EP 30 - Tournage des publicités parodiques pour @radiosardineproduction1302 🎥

L'après-midi, on a commencé à tourner deux fausses pubs qui devaient donner vraiment l'impression que c'était des vraies pubs.
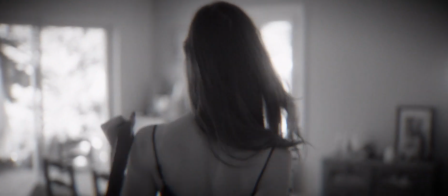(5:37)
Donc c'est-à-dire que là, j'avais tous les clichés qu'on peut trouver dans les pubs de parfum, dans les pubs de bouffe,
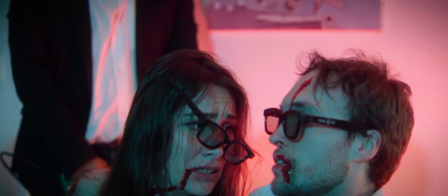(5:43)
dans les pubs, tout ce qu'on trouve en fait à la télévision que je devais utiliser pour vendre ces pubs comme si c'était des vraies pubs, alors qu'en soi c'était des pubs complètement fausses. Par exemple, la première pub qu'on a tournée, c'est celle du parfum, mais parfum d'artiste.
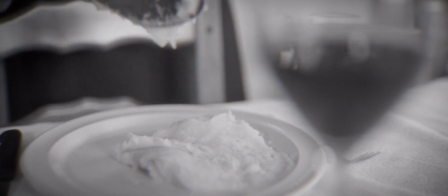(5:55)
Et donc d'art contemporain. Et du coup, cette meuf, on la voit, on voit des plans très smooth, on voit des plans très,
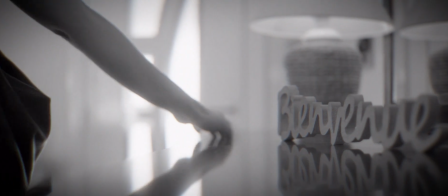(6:01)
très fluides, où par exemple la caméra est sur un meuble, on voit Bienvenue, on voit la femme en arrière-plan dans le flou,
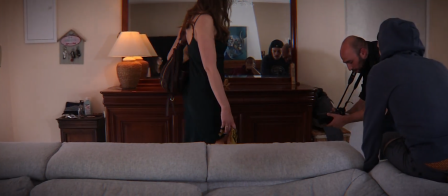(6:06)
qui rentre dans le champ, et qui passe sa main sur le comptoir, et la mise au point se fait sur le comptoir et sur sa main qui est en train de traverser. Puis après on a un plan où on est de dos,
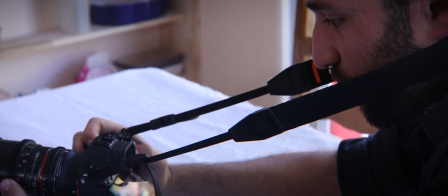(6:15)
où on la suit, elle s'installe de manière sensuelle sur la table, puis après on a un plan serré sur elle, qui regarde une pomme de terre, qui commence à la découper. En fait, on avait tous les clichés qu'on a dans les vraies pubs de parfum, où en fait, normalement,
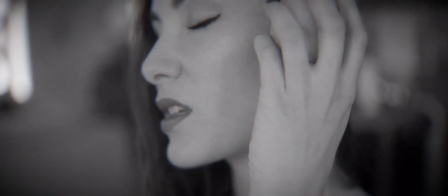(6:28)
on filme la sensualité d'une femme et d'un homme, ou là, c'était la sensualité d'une femme envers une pomme de terre. Voilà. Donc, c'était assez drôle. D'ailleurs, on a eu quelques fous rires pendant le truc, parce que à se prendre au sérieux comme ça, on peut pas avec une pomme de terre.
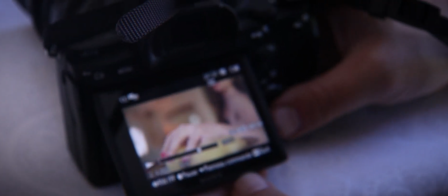(6:41)
C'est tellement con de jouer la sensualité avec une pomme de terre que tu te dis, tu peux pas prendre ça au sérieux.
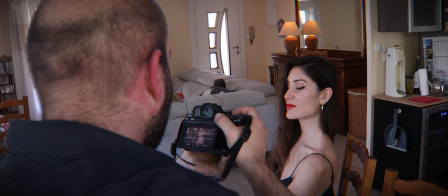(6:46)
Voilà. Donc, du coup, en fait, on a enchaîné l'après-midi avec des beaux plans, des plans d'elle qui est en train de passer la pomme de terre sous l'eau, des plans où, elle est en train de se préparer la purée, elle est en train de mettre la purée tout, comme ça, de manière très douce dans son assiette et tout. Bon, c'était, on jouait tout dans la sensualité, le contraire.
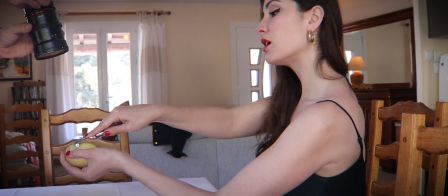(7:05)
C'est-à-dire que là, en fait, on donnait de la sensualité à quelque chose qui ne met pas du tout à la base. Et on a ce plan final qui est, pour moi, une réussite totale, où en fait, elle nous regarde face caméra, plan moyen sur elle, beau flou en arrière-plan, etc. Et tout d'un coup, et là, elle plonge sa tête dans la purée. Pouf, elle se relève, et là, elle doit pas rigoler, elle doit pas sourire, et c'est très dur, on a fait ça en deux prises, heureusement qu'on a fait plusieurs tests avant.
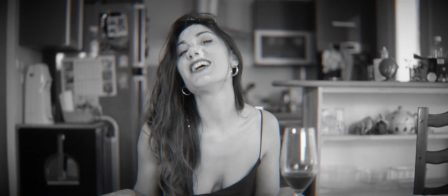(7:29)
Elle ne devait pas sourire, elle devait juste regarder la caméra, dire une phrase, recouverte de purée. Donc c'était assez drôle à tourner.
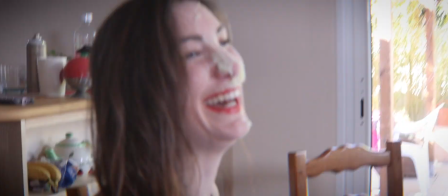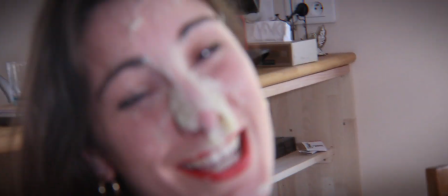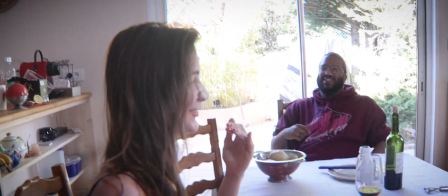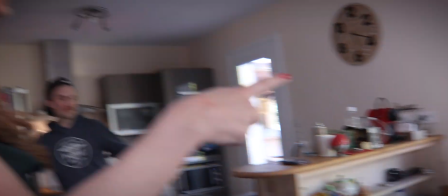(7:52) T'as eu à l'impact, j'avais un but de rire.
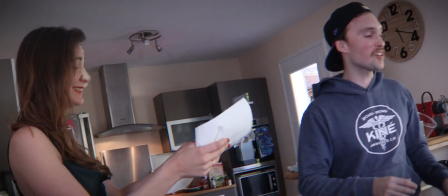(7:58) Ah mais moi aussi, là je t'avoue que pourtant j'étais en mode sérieux, mais là le bruit, tu m'as fait rire en plus.
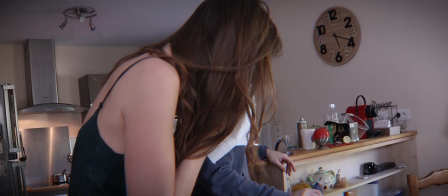(8:08) C'est le bruit qui m'a tué en fait. Ça fait vraiment le... On voit la trace du nez et des yeux.
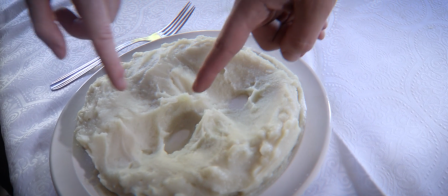(8:19) Regarde les yeux. C'est comment? Ah oui, c'est les yeux. Ah, c'est les yeux là, le nez. La bouche. Oh. Elle souriait.
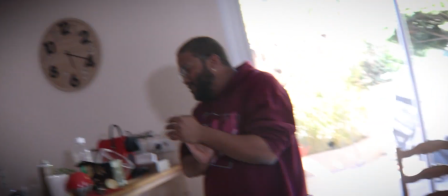(8:24) Franchement. Elle souriait. Félicitations, vraiment, bravo. Merci. Ça c'est de la comédienne.
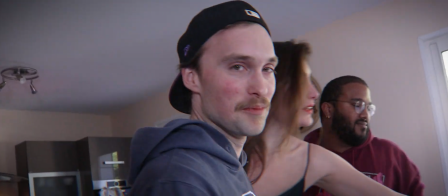(8:31) Actrice studio. Ouais. Actrice mousseline. Attention derrière.
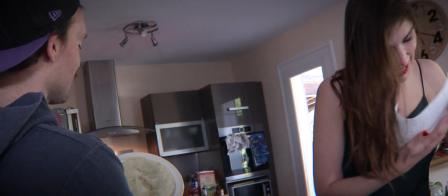(8:36) Manon, combien on le vend ça? Bon. Il faudrait le faire sécher.
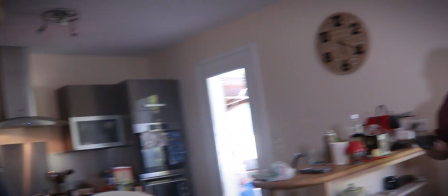(8:41) Il faudrait le faire sécher, le mettre dans le musée de Radio Sardine.
Et on avait une deuxième pub qui elle aussi était assez simple niveau cadre à faire, parce qu'on avait juste un champ contre champ sur une mère et son fils.
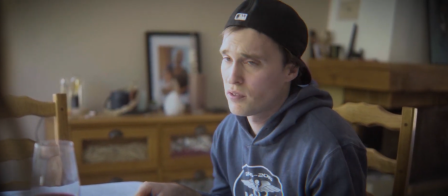(8:51)
Et derrière, on avait un plan large qui se transformait en un plan de publicité, c'est-à-dire qu'en fait, il y avait un homme qui rentrait dans le plan, qui commençait à dire sa phrase, passe caméra, qui parle en fait à la caméra, qui donne la publicité en fait au spectateur à travers la caméra. La publicité elle-même, elle est en mode, du coup, votre enfant, il finit pas son assiette. C'est pas grave, parce que vous pouvez appeler notre service et moi, je finirai votre assiette. Et ce qui est drôle, c'est qu'on va rajouter une image dans le plan où en fait, il se montre mince et maintenant, il est gros.
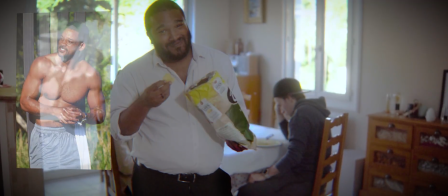(9:16) Regardez, avant, j'étais comme ça et maintenant, je suis gros.
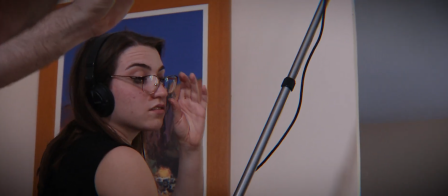(9:19)
Donc voilà, un week-end qui s'est quand même assez bien déroulé au final, où on a eu pas mal de choses à tourner,
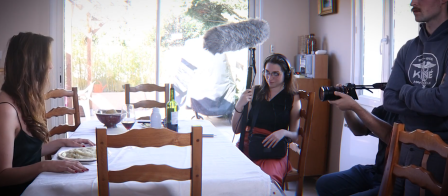(9:25)
on avait beaucoup de plans, et heureusement qu'on avait fait une journée de préparation en amont,
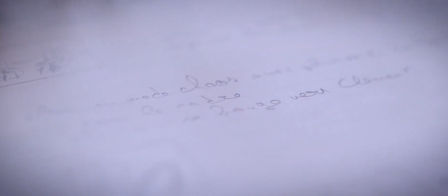(9:30)
parce que du coup ça nous a permis vraiment d'être rapide et de savoir exactement ce qu'on avait besoin.